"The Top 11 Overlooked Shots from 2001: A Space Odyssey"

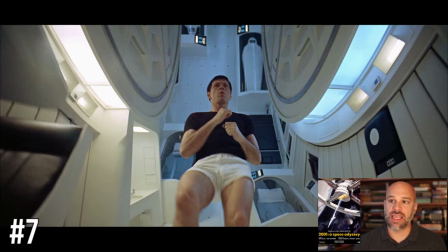Number 7 image, actually I have several of these, but I like this one, is where the astronaut's running around the ship, which he's, going around a circular way like a gerbil or some kind of pet going around a wheel. And that's what I mean by the humans being controlled. They're like animals in a cage. That's exactly what I think he is.
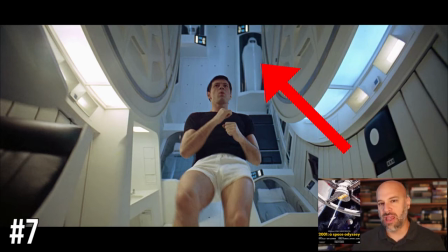And right above his head to the right is a coffin. Now this, of course, is where there's astronauts are in hibernation. We know this. We're told this later in the movie. But that looks like a sarcophagi, a coffin. And spoiler alert, as you know, all these people are killed later on by HAL 9000. Humans within the ship, they are basically dead.
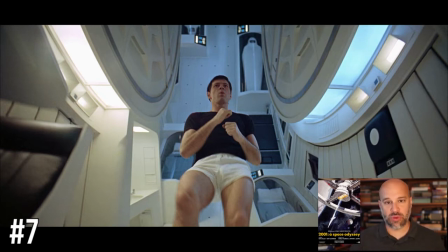And they need to evolve. David Bowman will die later in the movie. He needs to evolve. The monolith does that for him. I think one of the ideas in this movie is earthbound humanity is dead. There's nowhere to go. You have to go out in space, leap ahead, take the great leap forward, and evolve and become more than human.
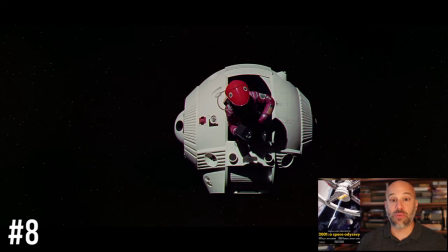And that's what happens in the movie. My number 8 image is the human going out into space. I just love this one.
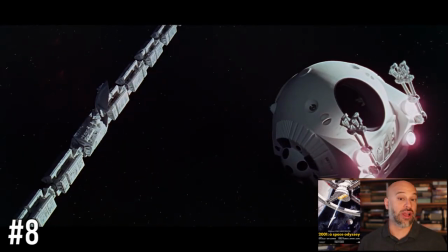You have this sort of birth imagery here, and you have birth and rebirth going on throughout the movie, especially in the end with a literal baby in space.
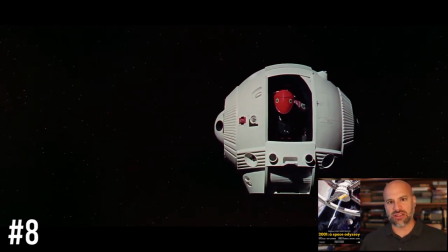This is not a baby in space, even though it kind of looks like it, the birth of a human going out and floating out into space.
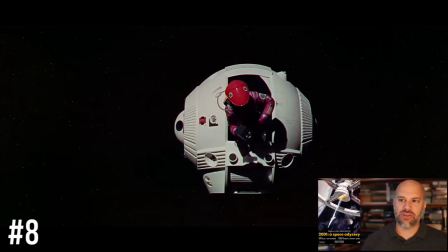But this also looks weird because he's got those 2 dots on his helmet. He looks reptilian. He looks non-human, especially in his suit and in the void of space, in an unnatural world. I think that's supposed to trick our eyes. Notice the color red once again, staring right at us.
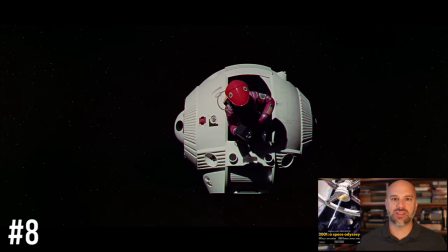But this birth into space and the scariness of floating into space will be even more haunting later on when the astronauts are just floating in space and dying.
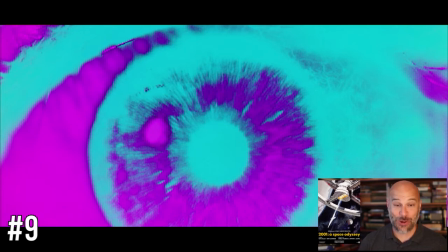My next image comes from the expressionistic and hard to understand 4th part of the movie, Jupiter and Beyond, where you have images of eyeballs.
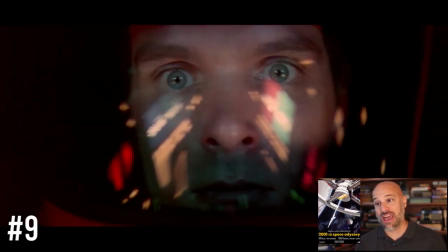Now, eyeballs are used throughout science fiction, particularly after this movie, and something like Blade Runner, close shots of eyeballs.
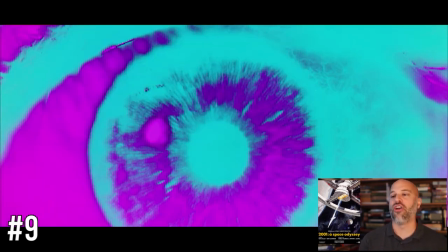Why? And then this image has been altered, obviously, with the blue and the purple. This is not a normal, obviously, looking eyeball. It's been made abstract, expressionistic.
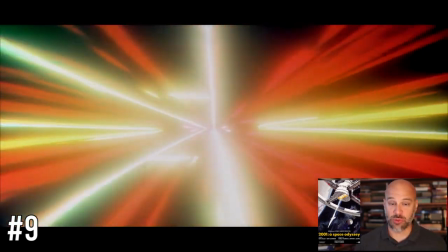The focus on human perspective is super important in this movie, and then to go beyond the human perspective.
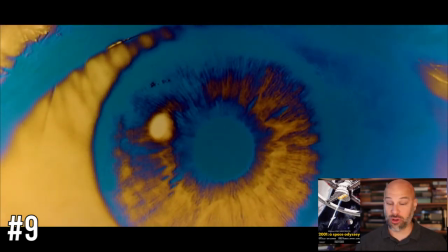I think that's partly what's happening as David Bowman goes through that wormhole or whatever the heck it is, encounters the monolith in a weird,
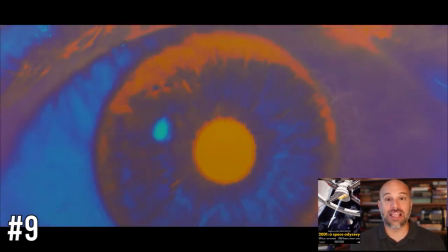not 18th century setting, and then dies and is reborn as the Star Child in space.
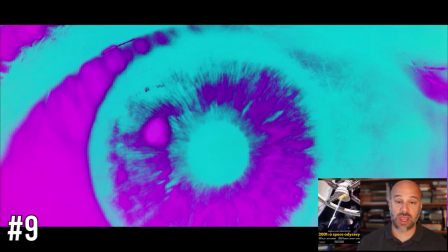Here he's going beyond the typical human perspective. Before this, in part 3 of the movie,
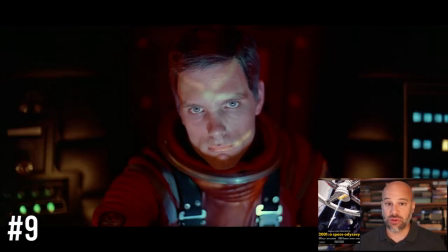you see a lot of shots of his eyes as he's in the spacesuit looking out in wonder and terror, trying to figure out how to deal with Hal.
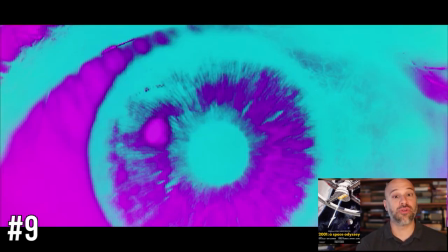But here he's looking at something new, never before seen, to boldly go where no man has gone before. And what would that do to a human and his perceptions? That's one angle here. The other is it's signaling a whole new way of looking at the world, a new vision.
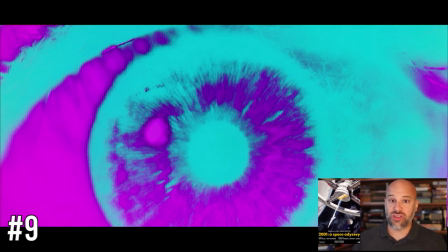And of course, with 2001, it's kind of associated with higher consciousness, whether it be mind-altering substances, as viewers actually took in 1968 and 69, LSD and whatever else, to experience the movie.
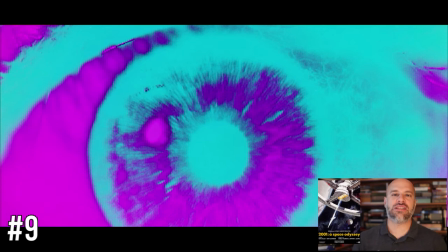But just in general, the movie itself, art itself, or the art designs of the movie itself, the aesthetic choices, are probably doing this to the viewer, and so you maybe even see yourself in this movie. This is what the movie is doing to you, trying to leap you forward, give you a new vision,
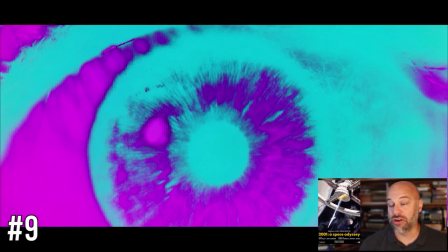and it has new wonders and terrors in the look of this human eye.
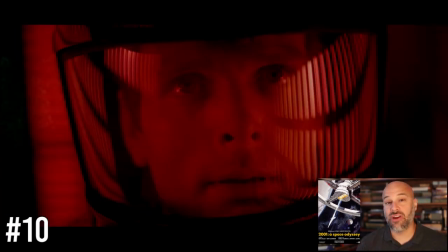To go along with that, this is a very haunting image that comes before this. This is David Bowman looking at the video, the top secret video of what his mission actually was. He's now realizing why they were going to Jupiter in the first place. This is right after he has killed or shut down HAL 9000. I absolutely love this.
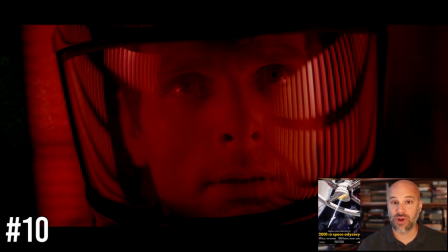The red terror, the horror, the blood redness of the red, as David Bowman and Hal have had a fight, like Odysseus and the Cyclops in the Odyssey, where Odysseus obviously wounds and blinds the Cyclops.
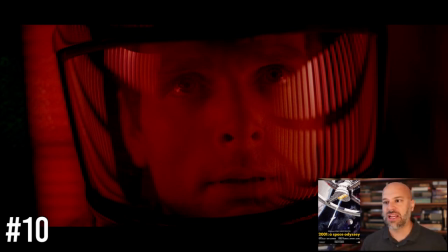These images of light in his helmet, the reflections, the left side, the light is receding to me.
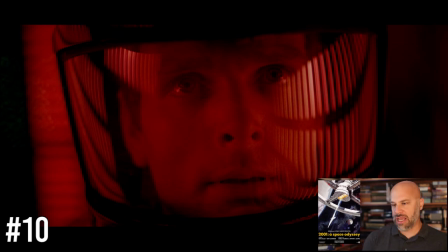On the right side of the screen, it seems to be coming into his field of vision. The light's taking. I just love this image to death. It's haunting. It's awesome. This is why Kubrick's awesome. And these are the faint images of Hal's memory and logic devices, or whatever these things are, in his helmet.
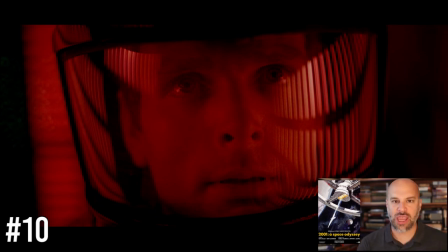It's just a wonderful vision of the man or the thing or the being he killed or shut down.
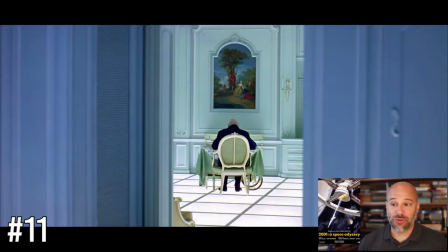My last underrated image from this, and I think most people know this anyway, but I just love the ending sequence because it's a very basic to me sequence of what it's like to age,
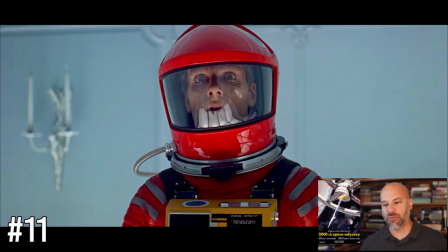to see yourself age and to have the memories of yourself before and to see yourself, have visions of yourself in the future.
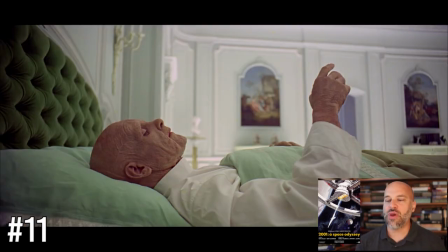And here you have David Bowman.
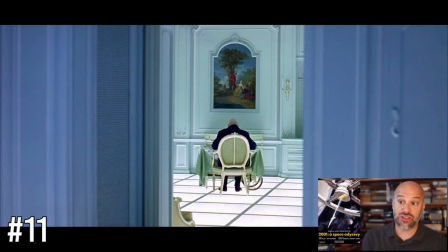This is a first-person POV shot in the astronaut suit that we just saw before in the previous shot, looking out at himself eating.
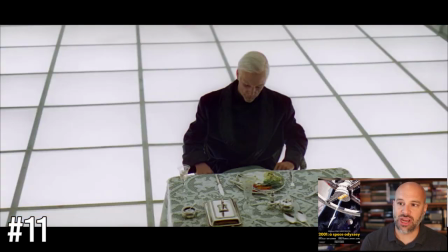And of course, he's aged in the chair there, even beyond what he is in the suit.
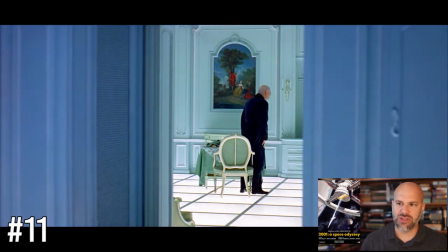With this is a very weird image because you have the late 18th
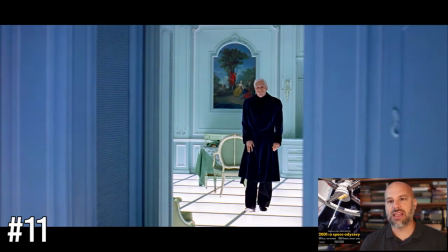century artwork and the aristocratic decor, as it were,
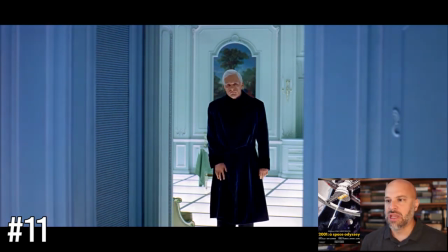the high level interior design of this, but with that weird lit floor.
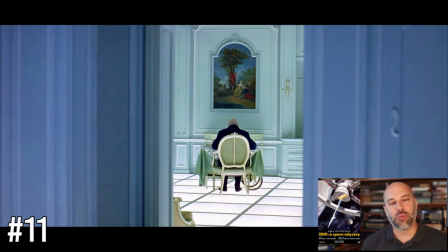I call this image the Last Supper. This is the last time someone eats in this movie. This is the last dinner that David Bowman will have as a human being, apparently. And as the Last Supper, he's going to die and sacrifice himself for humanity and go beyond humanity,
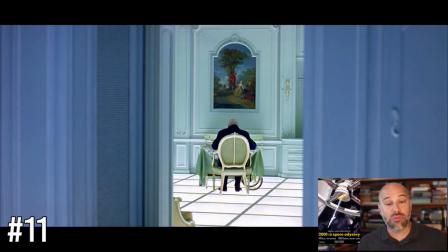be reborn as the savior figure, as a new human being, as a god in space, as the Star Child might be. So the Last Supper, that obviously I'm alluding to the Bible, the Gospels, the story of Jesus and his Last Supper.
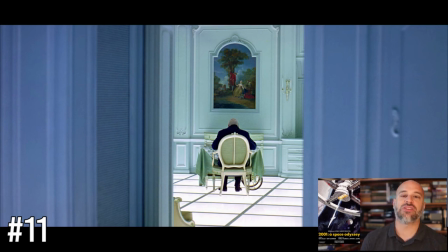I don't know that David Bowman is a Christ figure. I'm not saying that, but this common hero with 1,000 faces deal with a hero's journey. You have to go into hell, undertake death, and be reborn as a god. That's David Bowman, perhaps. And here we see him as an old man eating.
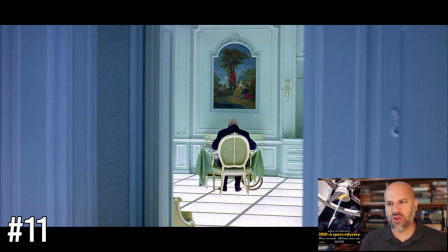And this is a very difficult image because he's alone. This is an existential image. the alone alienated individual needs to go beyond this, because what else are we? This movie does not like humanity, in my opinion. We're all paranoid, cynical, we don't have good relations.
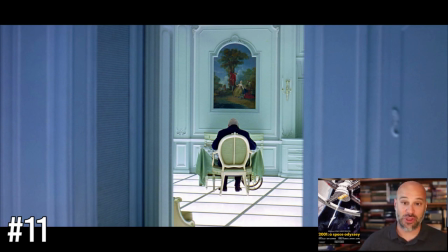The people we have relations with are distant from us on video phones. Nobody likes each other. There's no love in this movie, not a lot at least. There's a lot of fear, terror, anxiety, and paranoia all throughout this movie and almost all the conversations. And this is the result, or maybe an image of that, the lone figure eating by himself. It's very sad, so we need to go beyond that. Now check out my video on the top shots, the most famous shots from 2001. This might help augment and explain this video as I give you further ideas about 2001, trying to help you understand or comprehend this movie. I don't think anybody can understand it, but at least have some ideas about it and be able to talk confidently about it. I love this movie and I hate it. I don't like its philosophy, at least what I think it is, but obviously this movie is inspirational in 1,000 different ways and was the genesis of so many great science fiction movies that have come after. So I really appreciate it for that aspect alone. What do you think about this video and what I said? Let us know in the comments. Please subscribe to this channel for more great content. Have a great day.